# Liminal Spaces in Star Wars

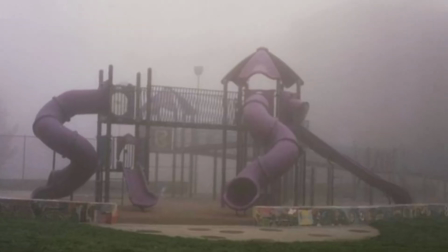0s
A liminal space is classified as a transitioning area between two places, like a staircase, a hallway, or even a parking lot,
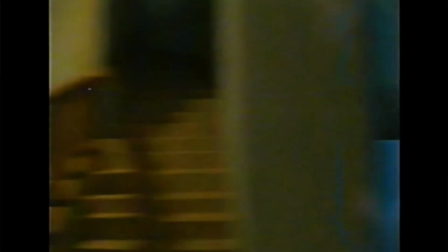7s
and while the internet fascination over these areas in recent years comes from a sort of
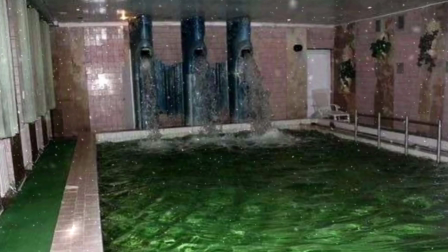11s
creepy nostalgia we get from seeing familiar places that just aren't right.
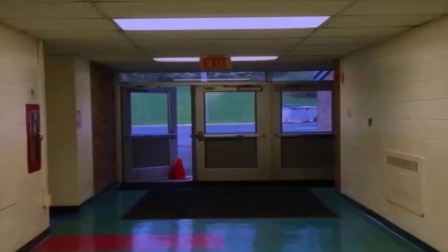16s
For example, a school hallway at night with no people in any direction.
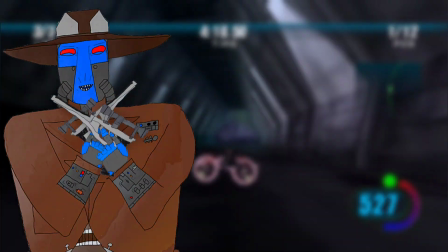20s
So what better way to tackle these nostalgic vibes than by looking into the favorite space-bound World of Ours as children of Star Wars,
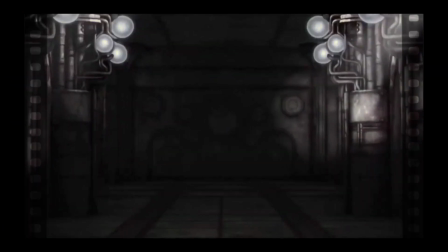28s
which contains these spaces that range from the Empire Strikes Back to even the Clone Wars.
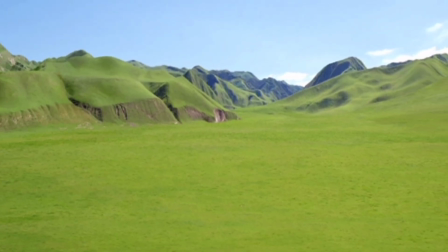33s
First off, we have the Great Grass Plains where the Battle of Naboo takes place,
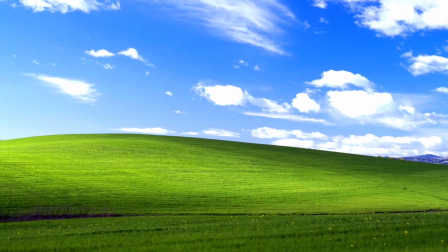38s
and the hilarious thing about this is that the area looks nearly identical to the Windows XP wallpaper of their computers in the early 2000s,
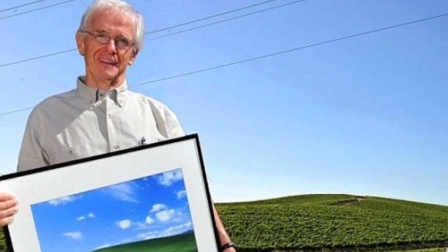46s
which was produced and taken by Charles O'Rear as an apparently un-photoshopped image.
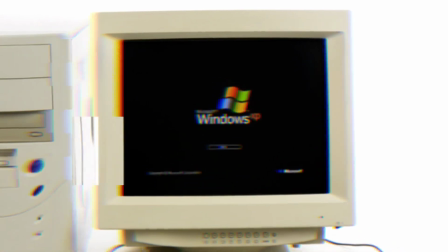51s
When made into the wallpaper of the system, the photo was renamed to Bliss,
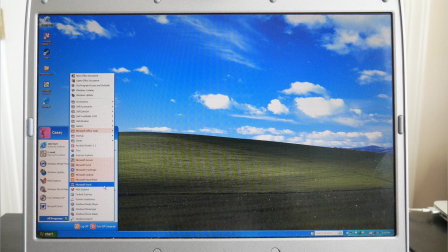56s
and is thought to maybe be the most viewed picture in history since everyone with the computer would have seen it.
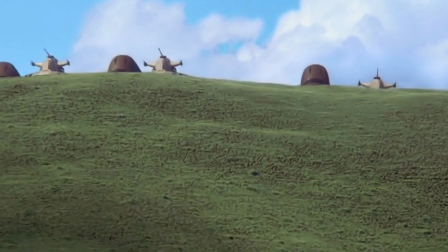62s
In episode 1, this area is known as the Great Grass Plains,
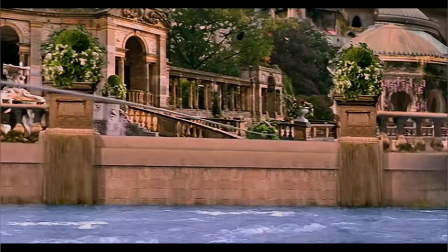66s
which was located 40 kilometers or roughly 25 miles away from Thede,
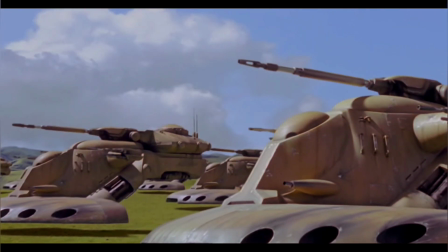71s
and this is where the Gungan forces would hold up their shield generators against the droid barrage led by Oom-9,
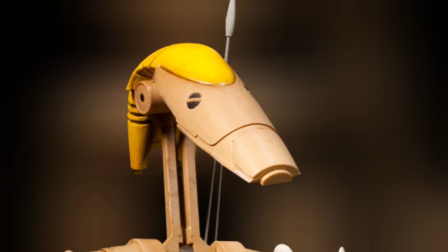79s
which is that one battle droid. Crazy enough, the two locations are both real, and it's actually quite easy to drive from one to the other.
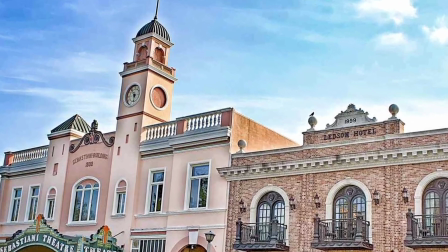87s
Windows XP wallpaper was taken in Sonoma County, California,
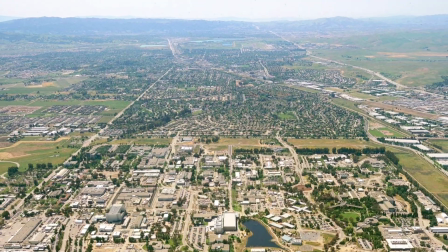91s
and the Naboo Hillside was filmed near Livermore, California, which, as seen on a map, are both very close.
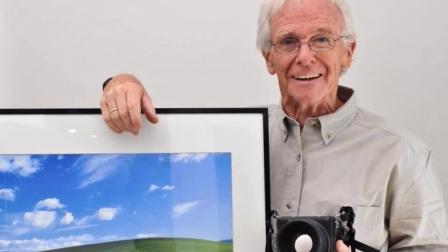97s
Also, both were filmed around the same time, with the Bliss image taken in January 1996,
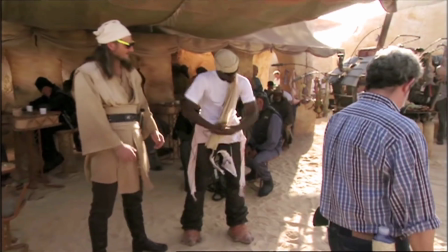103s
while this scene for The Phantom Menace was filmed sometime between June and September of 1997.
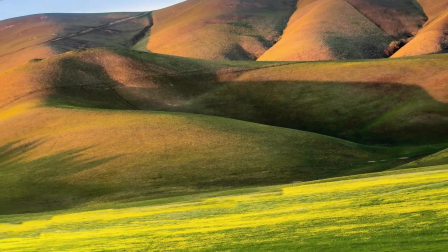110s
Anyways, though, the point is that these two look very similar with the plain hills of Naboo.
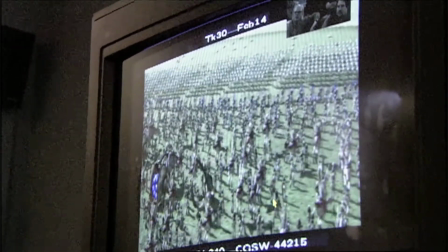115s
Also, George Lucas ended up digitally stretching the hills to make them feel less earth-like, leading to an arguably uncanny vibe.
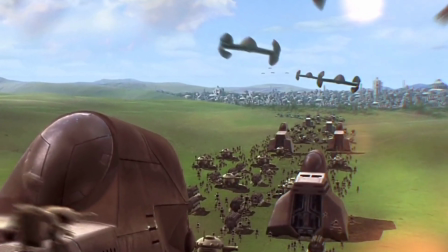122s
Overall, I still think it holds up insanely well on an effects level, but overall there's no denying the strange nostalgia these similarities present,
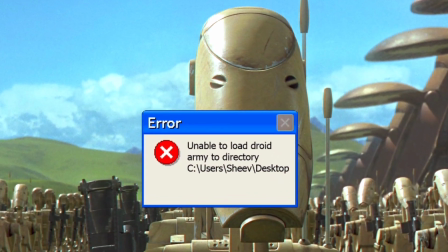131s
because I'm sure any kid that was born around this time very well knows this wallpaper.
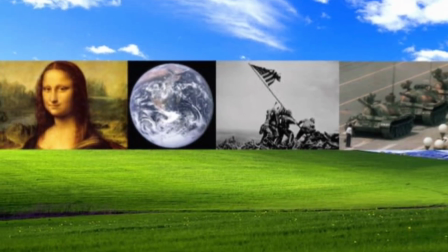137s
I mean, pretty much everyone does. The guy that made it even went as far as to say that it's the most famous thing he ever worked on.
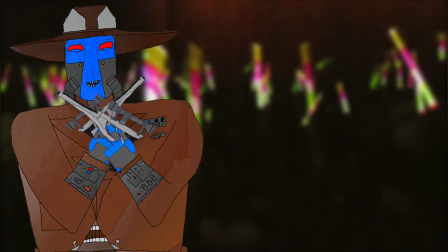143s
And I'd like to think that some middle-aged critic in the 90s that hates George Lucas for making the prequels any different than his childhood,
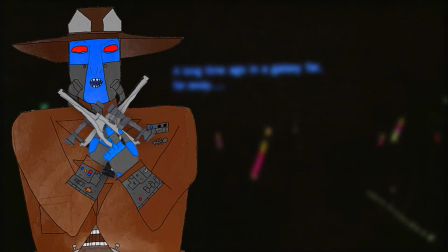150s
sitting up late at night making an article about how George copied the Windows XP wallpaper.
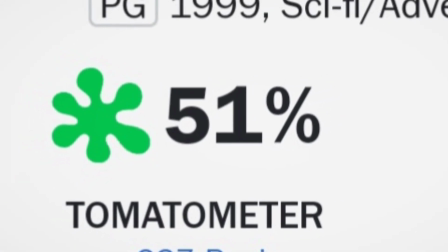155s
I don't know, just seems like something that probably happened.
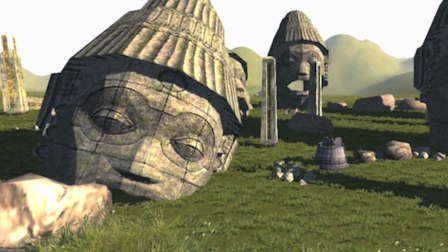158s
It is kind of weird how Naboo is just this whole lived-in area that has so many details from Theed to the swamps to all this other stuff,
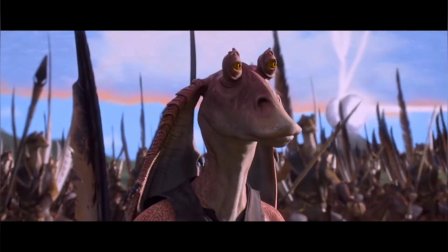166s
but then you just have these planes that are completely lifeless in a lot of ways.
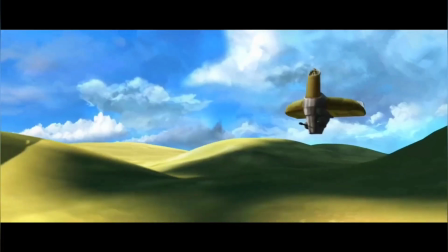171s
So yeah, and if it makes you feel better, this was also in the Clone Wars and the Blue Shadow Virus episode, so it's not like this was just a 90s thing.
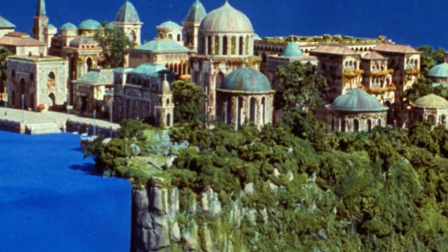179s
George Lucas just made that decision that that was gonna be part of Naboo.
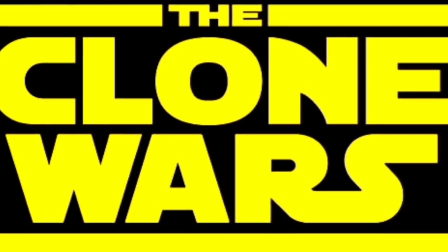183s
Next up, I want to mention some different Clone Wars places that I think fit these places very well in nature,
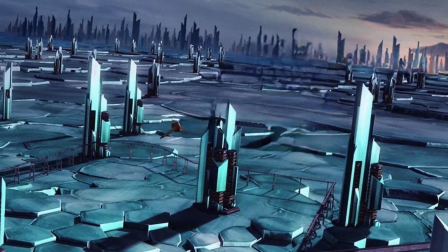190s
because there definitely are quite a few that could be mentioned here, and I'm sure I'm missing some,
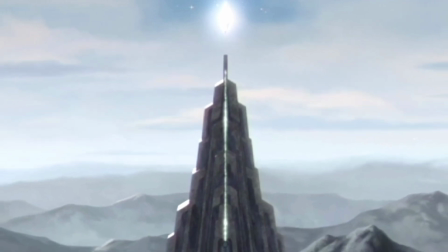195s
but first off is Immortus and while I really couldn't count this as a liminal space,
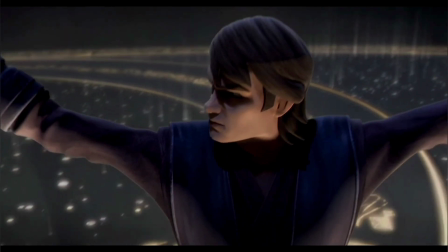200s
it also really fits these vibes because there's just such an odd creepy vibe I get from seeing Anakin,
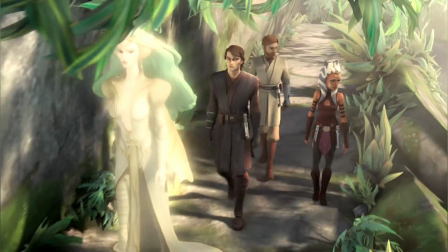206s
Obi-Wan, and Ahsoka wander around this place when there's no people, no creatures, or anything.
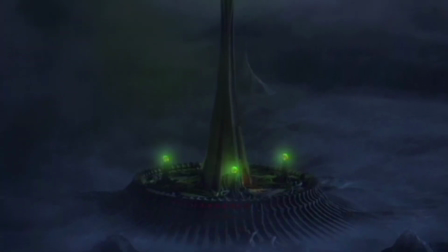212s
There are a few plants but generally it is very very empty and just has this weird strange vibe over the whole thing.
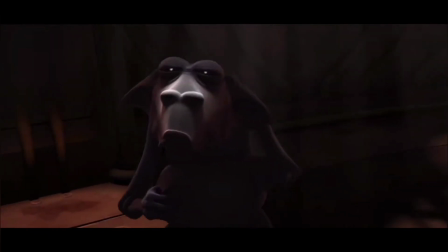219s
Also the father's voice among many other aspects of this season 3 arc arc are undeniably disturbing to an extent,
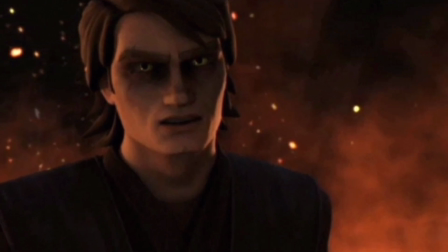226s
like Anakin's future getting shown by the sun. So I really just think this area has some truly weird vibes that always give me a weird
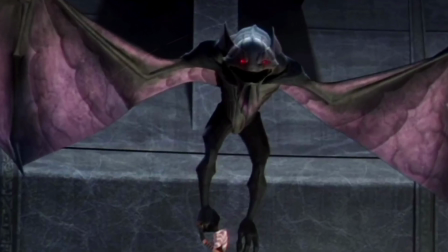234s
feeling and that's one of the big reasons I love this arc so much in the first place.